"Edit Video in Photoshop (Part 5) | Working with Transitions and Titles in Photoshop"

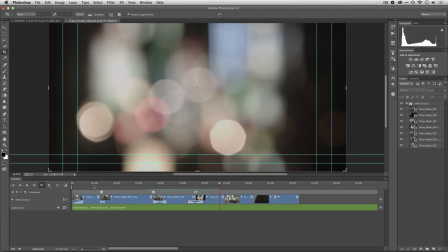that felt really good I like that nice gentle transition there and I want to crossfade with a gentle
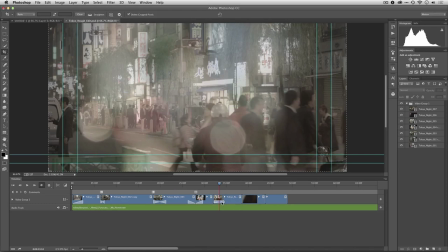superimpose here between those two shots so we see the bouquet of the lights blending in
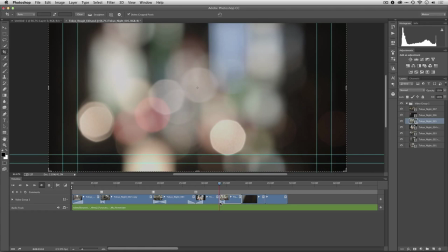and I'm just going to move that down a bit there we go that
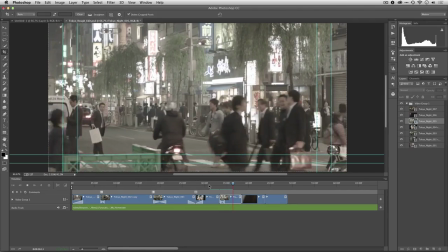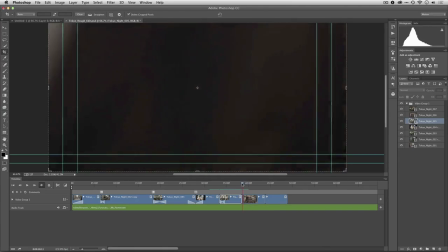cut worked just fine there actually
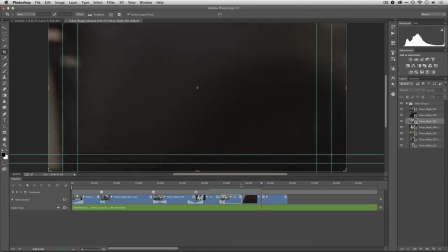hit the music and it was in-camera cut. That was almost there.
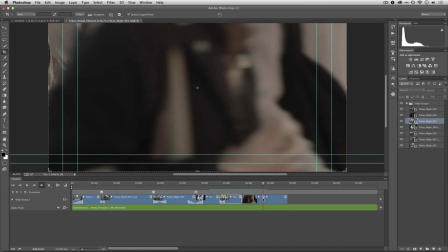Let's just trim that one up a little bit.
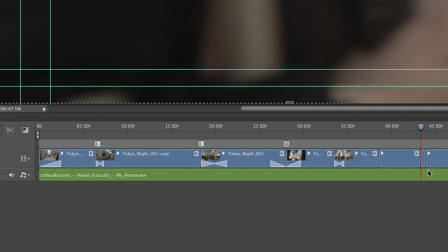I'll select it, clip with the scissors, and then click off and on that little clip to select it, and I could press delete.
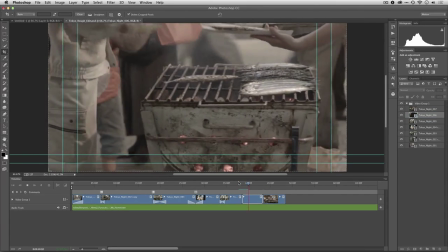That's essentially an in-camera wipe caused by people walking in front of my camera and
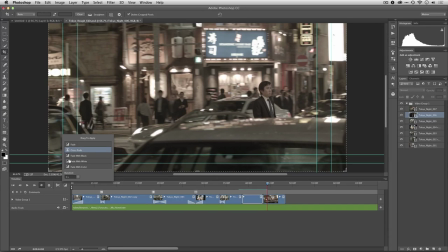if that's working well for you maybe you use a little tiny fade with black on that but you shouldn't need much
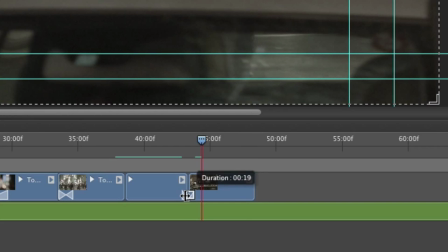you can go ahead and select that and trim it so it's very short in this case
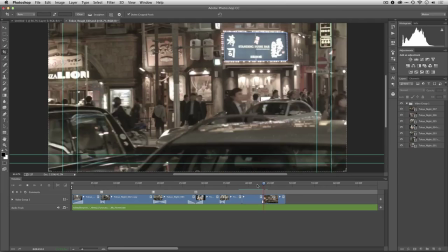I'm only going to use about 10 frames let's see that worked well it made it feel just a little better
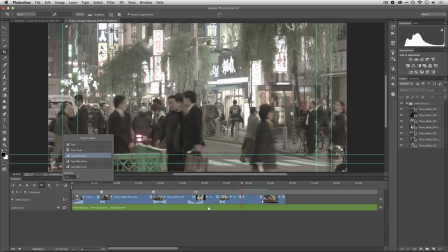so let's do the same on this end fade with black and we'll trim that so it's nice and short.
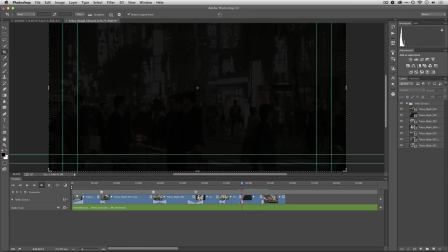And I like this transition because it doesn't affect my edit points.
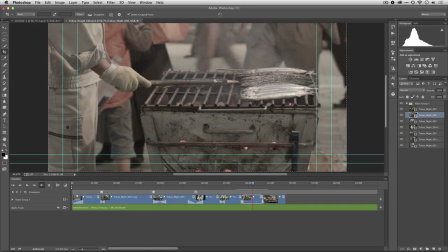There we go. That worked well. Let's just put a little more of that walking in.
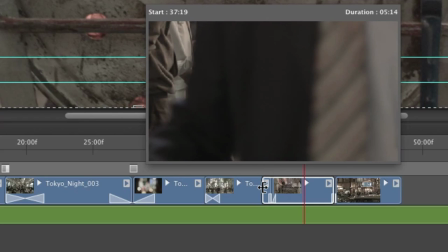I'll trim that shot back so we see our guy come in.
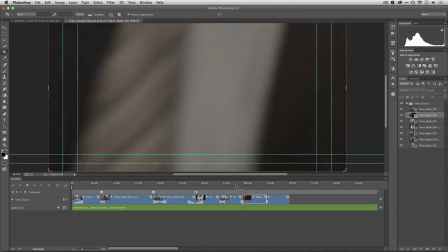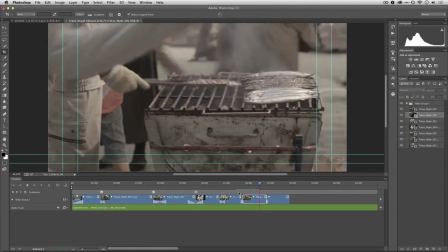That's good.
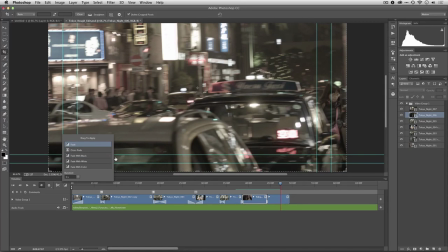And for now I'm going to put a slow fade out on the end because I haven't finished my edit but But I'm going to post this as an excerpt, and I want a gradual fade at the end to signify that the video is over,
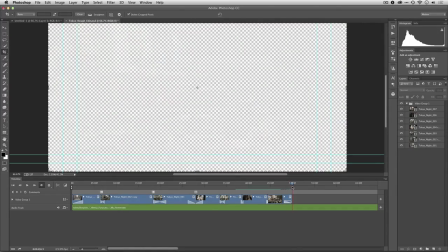at least for now. Now you'll note here that as we are working with audio, we can do the same sort of thing. So on the audio track here, if I select that, I can split it, click off, and then click on the piece I want to delete.
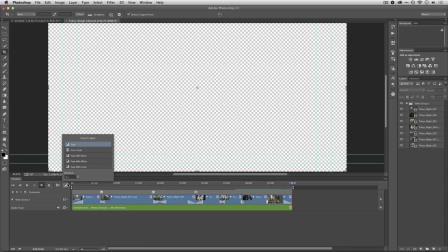For an audio fade, you don't actually need to use one of these transitions.
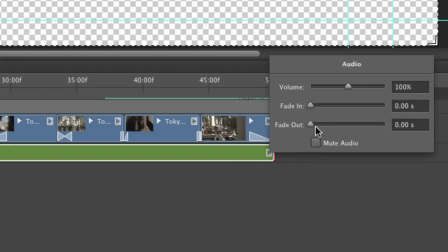Rather, you just click the button and you could put a gentle fade out on the audio. So we'll put a slow four-second fade. Let's just type that in manually. And we'll put a one-second fade in.
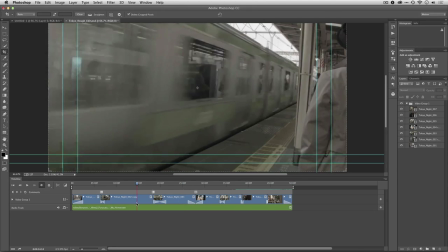All right, let's take a look at that from the beginning and see how it did.
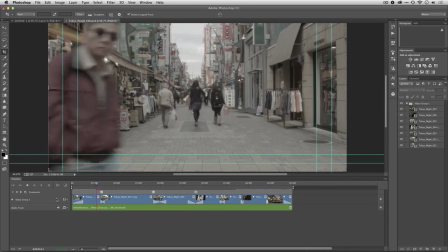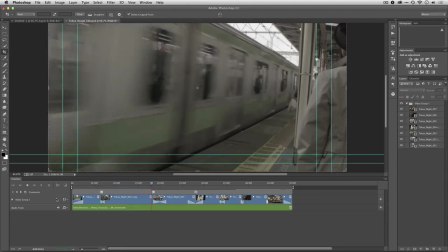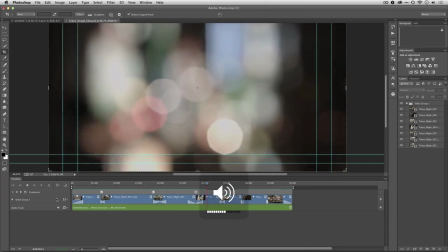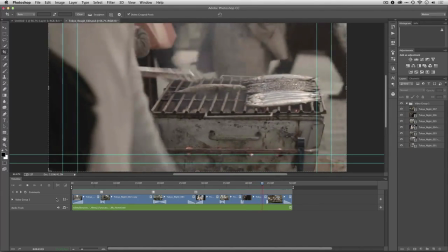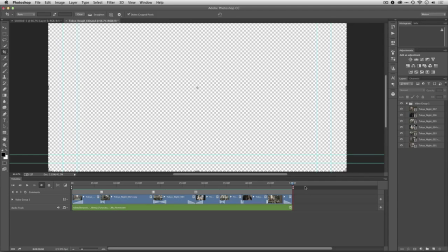All right, and that's working well. Now, that fade to transparency at the back there, don't worry about that.